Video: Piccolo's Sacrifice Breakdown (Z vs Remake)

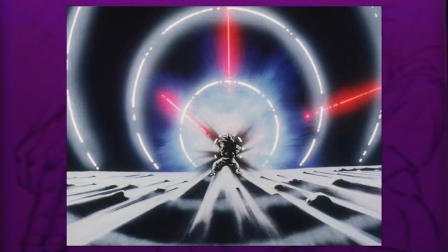The placement of him right in the center of the frame, the scale of the circular effects surrounding him, red effects piercing the black and white visuals all tie in selling the feeling of impending doom.
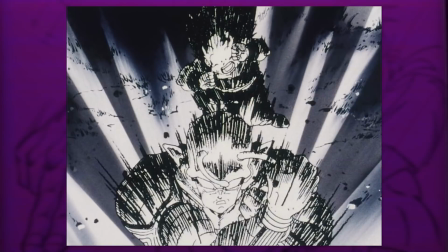There are then a set of speed lines representing Piccolo as he dashes in. Both characters are even shaded out in more black.
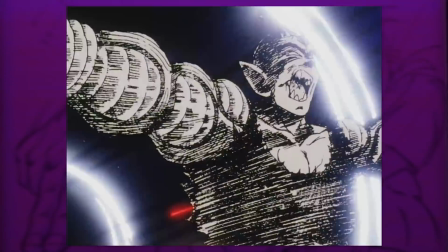Piccolo is then struck with those circular effects surrounding both characters now, and those little bits of red effects still breaking through.
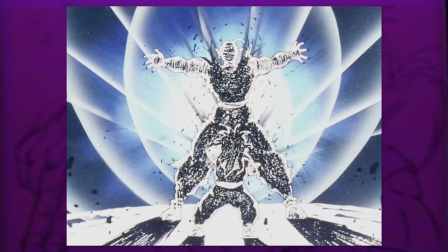The framing of Piccolo in front of Gohan is quite dramatic. The stretched out arms, all these straight and oval shaped effects bursting forth.
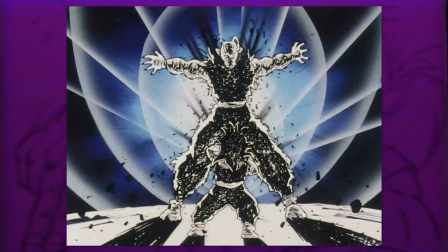The hatching is even more intense with these speckles of white breaking through. There is also a great addition that wasn't in the manga to have a tight close-up of Piccolo.
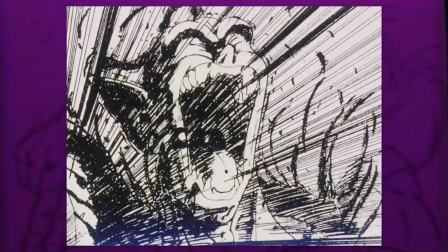Eguchi displays a strong sense of resistance through his animation. His drawings are also excellent.
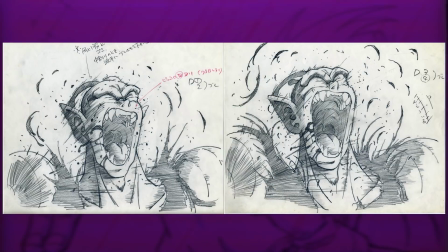The facial expressions, big bits of clothing ripping off, speed lines everywhere,
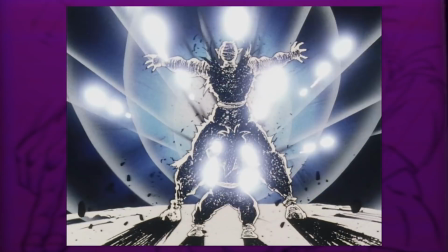and the rough nature to the lines sells the pain he is going through and that this attack is really tearing into him. The following shot fades out in slow motion,
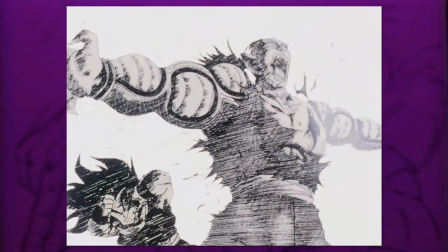transitioning into white, allowing the viewer to soak in what's just happened.
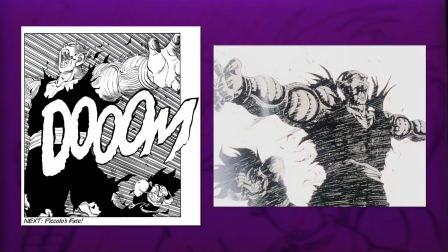It's actually surprising that the artwork feels even more rougher in style than the manga, which is something you don't typically see, and I'm completely for.
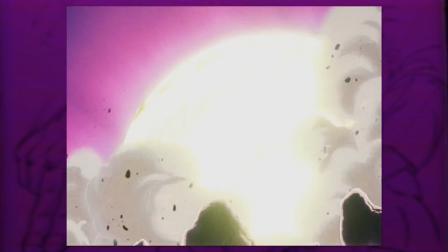The scene switches back to color with some cool explosions, not really anything too significant to point out in the following cuts that I haven't already mentioned.
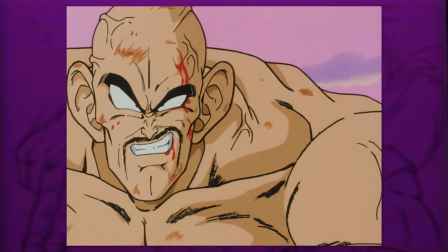You've got great artwork, and the storyboard doesn't really stray from the manga, quality work.
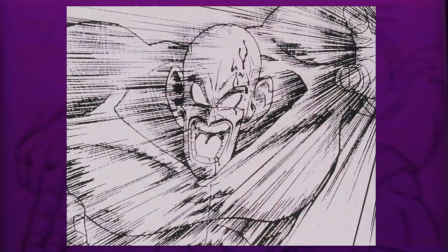Now, in summary, great directional output by Okazaki. The whole idea of switching to black and white creates a unique atmosphere and clearly
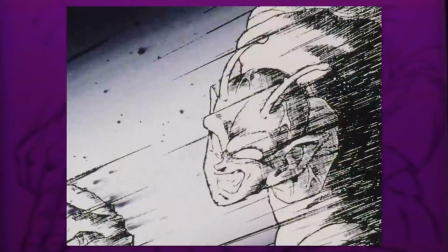communicates to the viewer that something not just big but quite significant is about to take place.
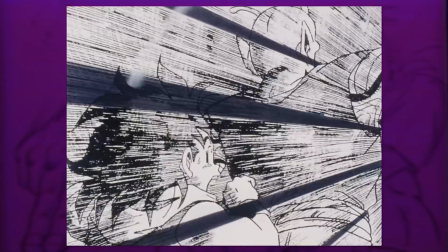Eguchi executed the storyboard superbly. It was an excellent choice to have him animate this scene, and he seems to go mostly uncorrected by Maeda.
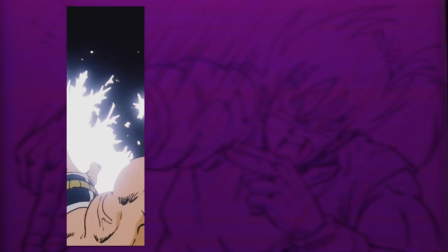Now, just a little detail and not criticism at all is that with the Nappa scene, I noticed that Eguchi left out the battle damage from Piccolo's Ki Blast attack prior.
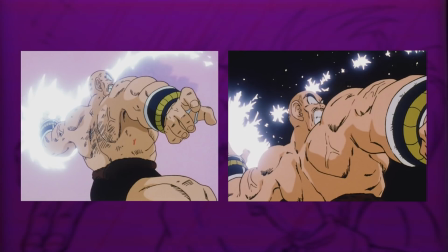You see it in the original panel and in Kudo's take on the scene, but it's of course absent here.
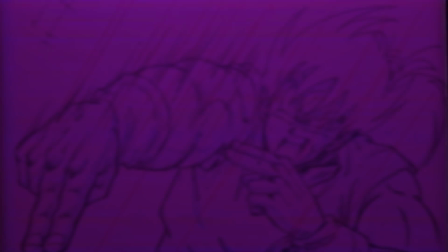So I wonder if he just simply forgot it. I mean, Toriyama sort of does as well in one panel or two.
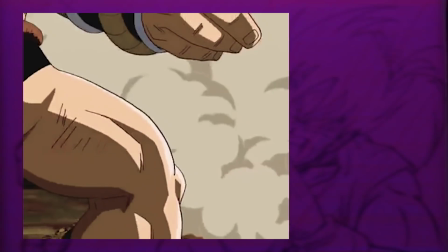It's an easy thing to do. But now to the newer take on the scene.
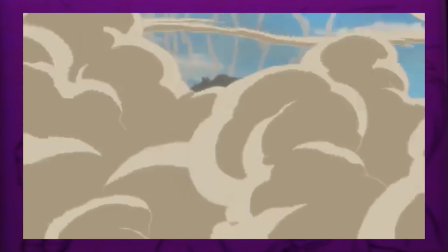So the character designer and the animation supervisor is the legendary Tadayoshi Yamamuro.
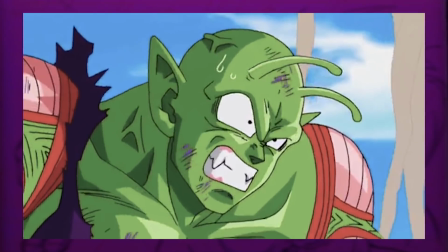His approach to supervision is quite invasive compared to Maeda, although on Z his corrections were typically great,
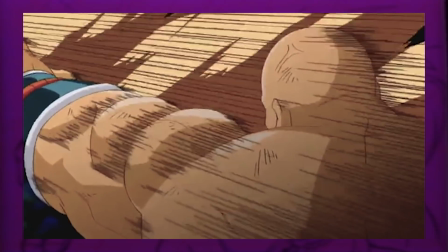though perhaps unnecessary at times, and here they are no different, being quite dominant, so it's difficult to tell who the key animator actually was.
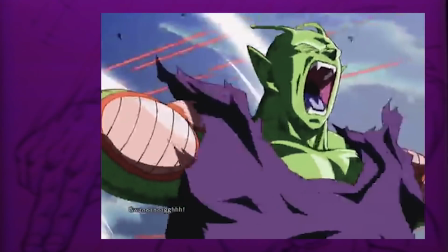You also have another legendary figure though providing the storyboard, being Yoshihiro Ueda.
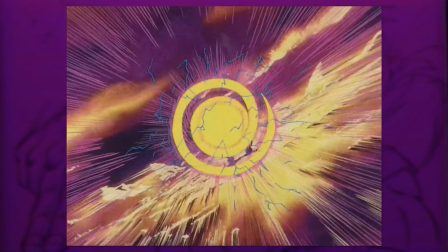He worked on the original Dragon Ball series as a director and storyboarder from episode 7 all the way through to GT.
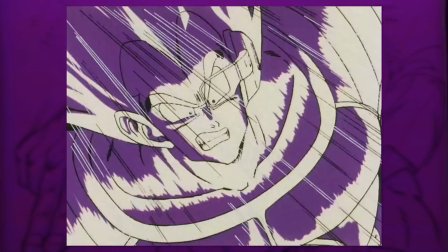He is known for his use of reflections and a wide variety of colors in his scenes. Purple was quite a common one.
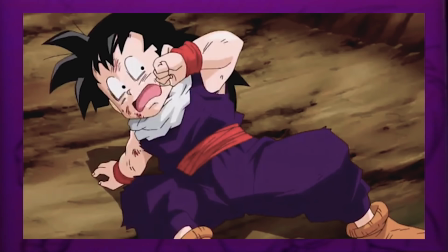Unfortunately though, Ueda, as I mentioned, only does the storyboard, with Yasunori Goto directing.
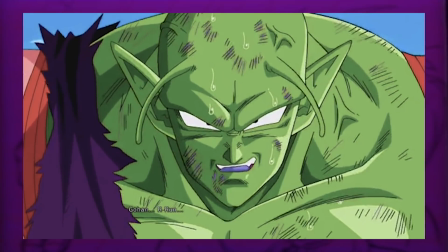Now, starting off, the storyboard and direction are almost identical to the start of the original scene.
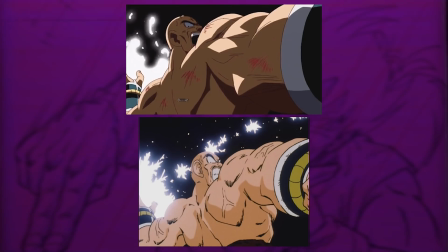The shot size is the same, Nappa's attack begins from the same starting position, and even the aura is the same color. But the foreshortening is certainly improved, providing a somewhat more dynamic look. However, the gesture isn't really as strong compared to the original scene, and especially to the manga, which is even more pushed.
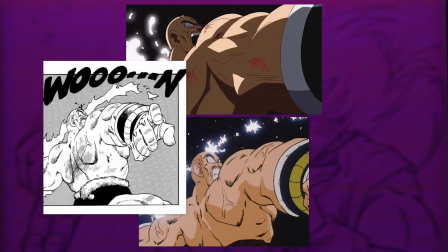Although in the original, the arm would be broken if it was to achieve this pose.
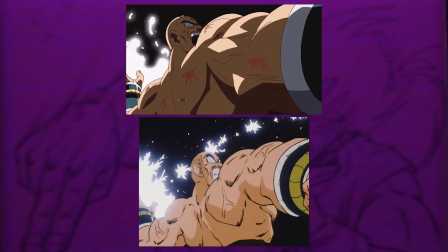So technically speaking, this particular animator's take is more anatomically correct, so I can't fault him for making that choice.
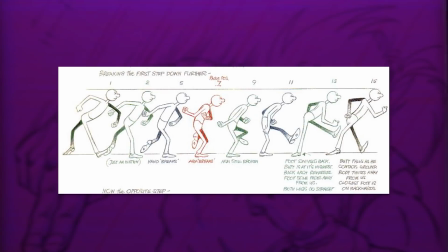Of course, breaking the joints in animation has been commonplace for decades to achieve greater flexibility,
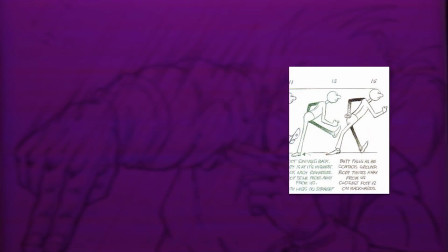so it is likewise a completely valid approach in Eguchi's case. Moving on though, Gohan's expression is good and well drawn.
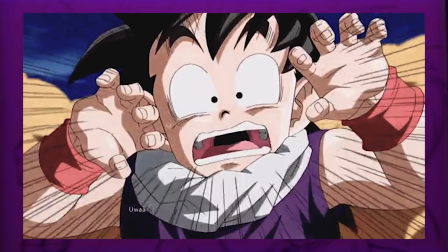Animation wise, it's very much the same quality.
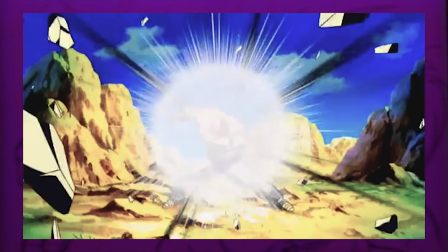The composition in this next shot is again very much identical to the storyboard, although instead of black speed lines, it's white ones.
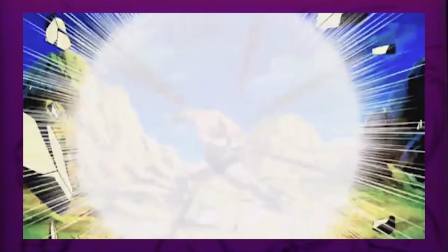Personally, they don't feel as effective. However, in the next shot, the black ones do make a return, which is great.
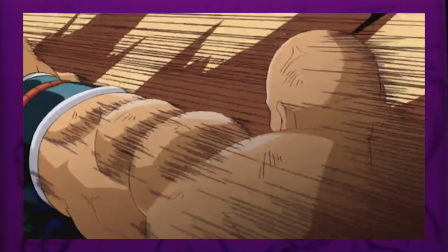The composition is equally good, as the dust clouds flying up act as a channel drawing your eye straight to Gohan and makes it all feel a bit more dramatic.
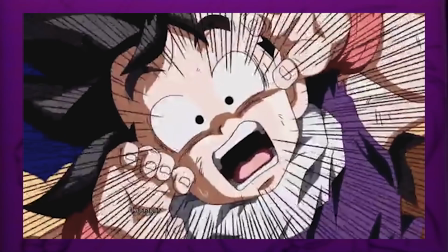The next shot is pretty much spot on to the original panel as well.
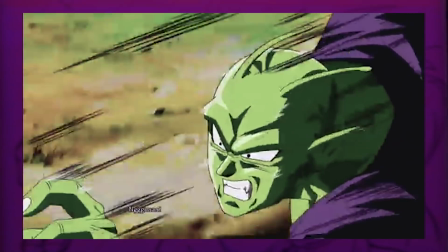With Piccolo's run, it's done in the same way, holding the key pose with not really any animation,
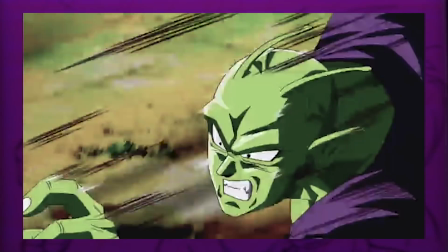with exception to the antennas moving, although it feels a little stiff partly because of how the body moves.
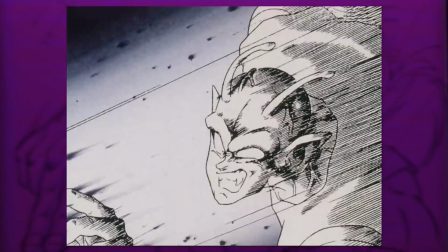In relation to the hand, in the original the hand moved in a separate motion to the body,
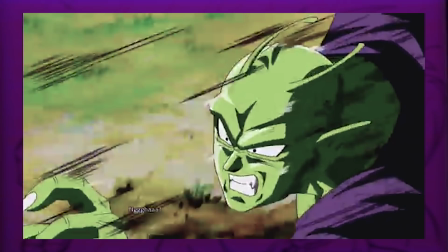whereas here the body and hand move in the same motion, and this is because it's pretty much just one drawing moving up and down,
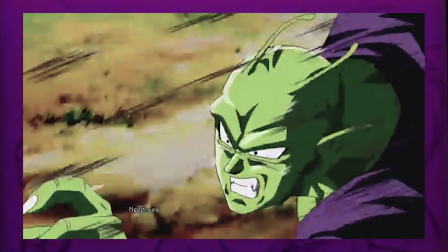again with exception to the antennas,
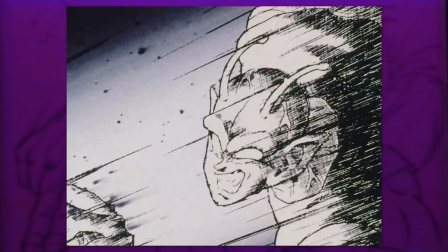whereas before it was the same pose but 3 of the loop frames were redrawn with some slight differences in the clothing, making it not feel as static.
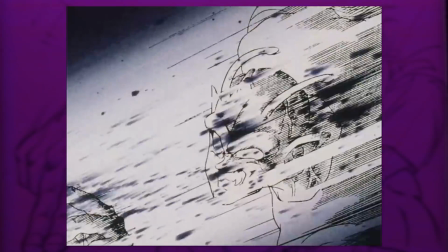Furthermore, it doesn't communicate the same level of speed due to the timing, but in isolation the speed is fine.
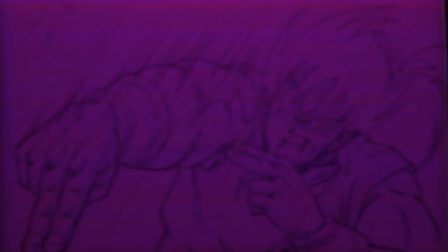However, there's a slight change cutting out the reactions and going straight to Piccolo dashing in front.
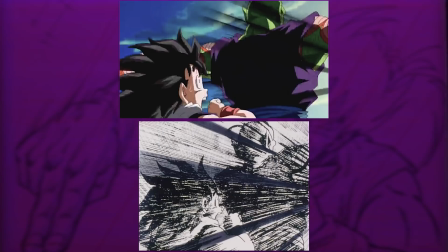The framing once again takes more cues from Okazaki's board. As Piccolo is hit, the artwork is quite expressive.
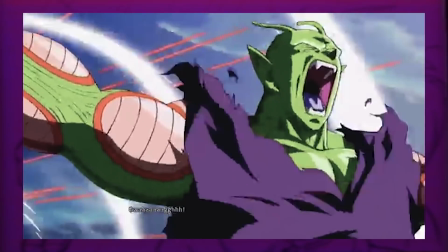The way the clothing is animated has a very flowy look as well, and you have some white circular effects and red ones returning.
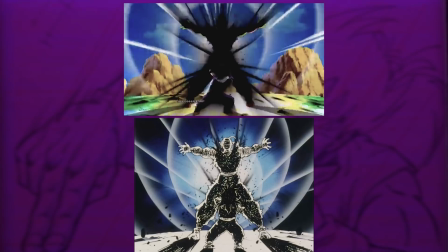To the next one, mirror images again in terms of composition, with the pose looking a little stronger.
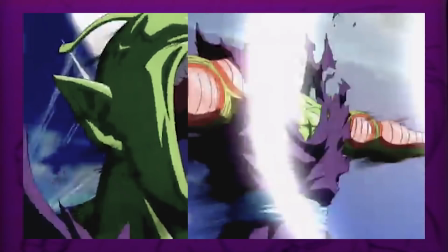As the attack hits Piccolo, there is more superb expressions. I love how the animator kept the detail of all the clothing ripping off, and in quite big chunks too.
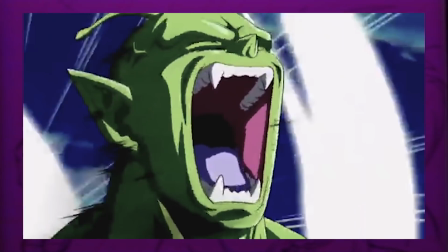The way the expression is animated though doesn't communicate as much of that feeling of resistance like Eguchi's did.
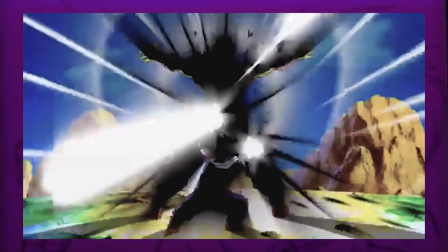Still, it's quite solid. Then there's some more glorious clothing sakuga with a slow motion finish and some really nice explosions.
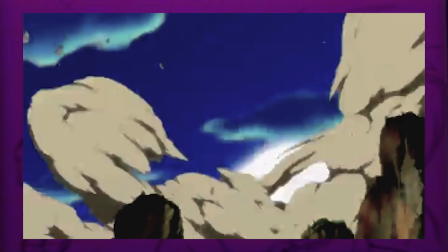I do like the shapes here, quite a loose and flowy look. Now in conclusion, I would say quite a solid output.
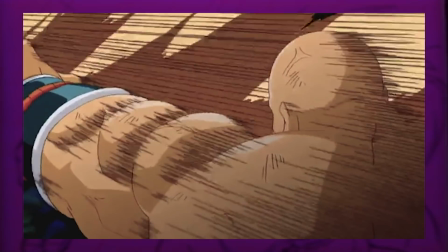Ueda's board, despite not doing anything new, was a cool tribute nonetheless to the original and was well animated.
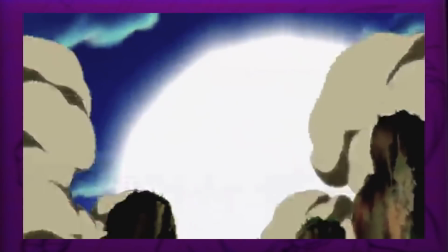The directional output, while good, was nowhere near as dramatic as Okazaki's.
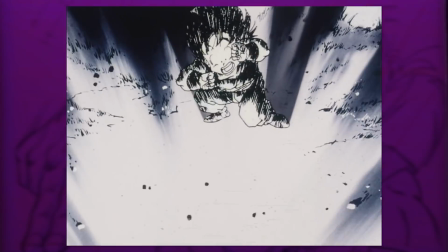The whole shift to black and white, like I said before, creates such a noticeable change in the atmosphere.
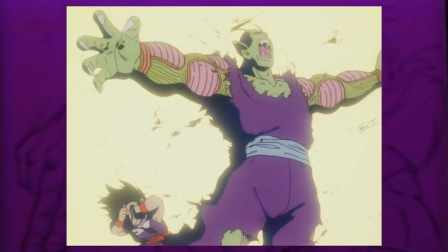Even in episode 27's brief take, it was directed fine but didn't feel as important.
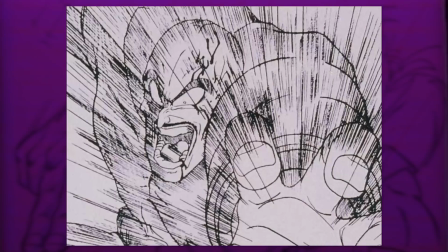Furthermore, Eguchi's art style and artwork was very rough, angular and gritty, giving an extra layer of expressivity that just took everything up a notch again.
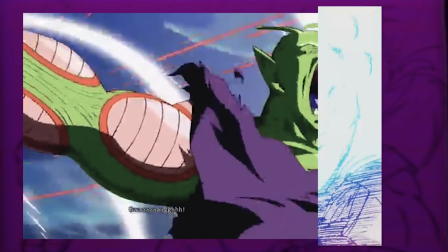Like I mentioned before, the characters are quite well drawn throughout the remake,
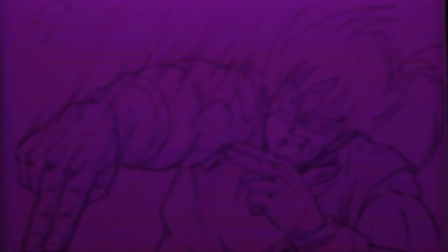but Yamamuro's designs and supervision doesn't lend itself to nearly as much expressivity, especially in this era. Overall, when it comes to comparisons, people can sometimes boil it down to one being bad and the other good.
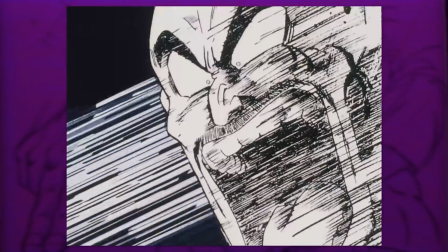The truth is that both are good here, but the original gave something that was truly exceptional.
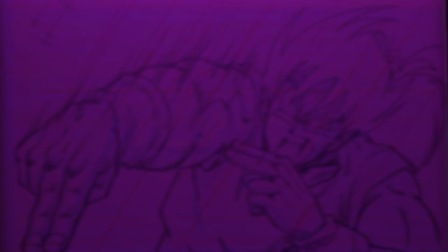So thank you all for watching the video. Someone actually gave me the idea in the comments of the Goku SSJ transformation breakdown video about doing a comparison to the reanimated cutscenes in Ultimate Tenkaichi.
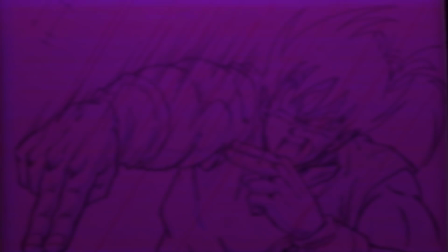So thank you to whoever that was. And at the time I thought of doing a comparison between the scene of Elder Kai unlocking Gohan's potential, but around that time things started getting a bit busy again and I didn't have as much time to make content,
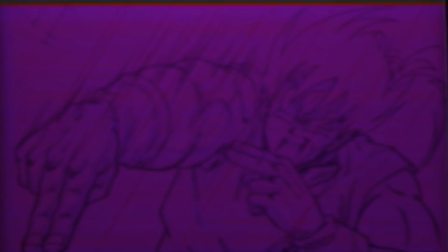which is why the videos right after that one were much shorter, and so I put that idea on hold and eventually forgot until last week. Of course, this video did not cover that comparison, as I concluded that it wasn't as interesting as I initially thought it was.
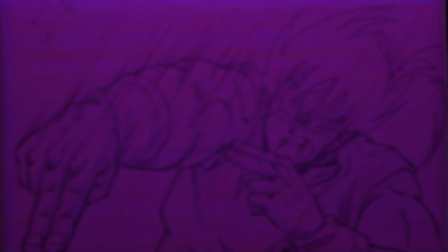So yeah, random behind the scenes stuff for anyone that cares, but I mean, you've watched to the end of the video, so of course you do, I think. But with that, as always, I'll see you later.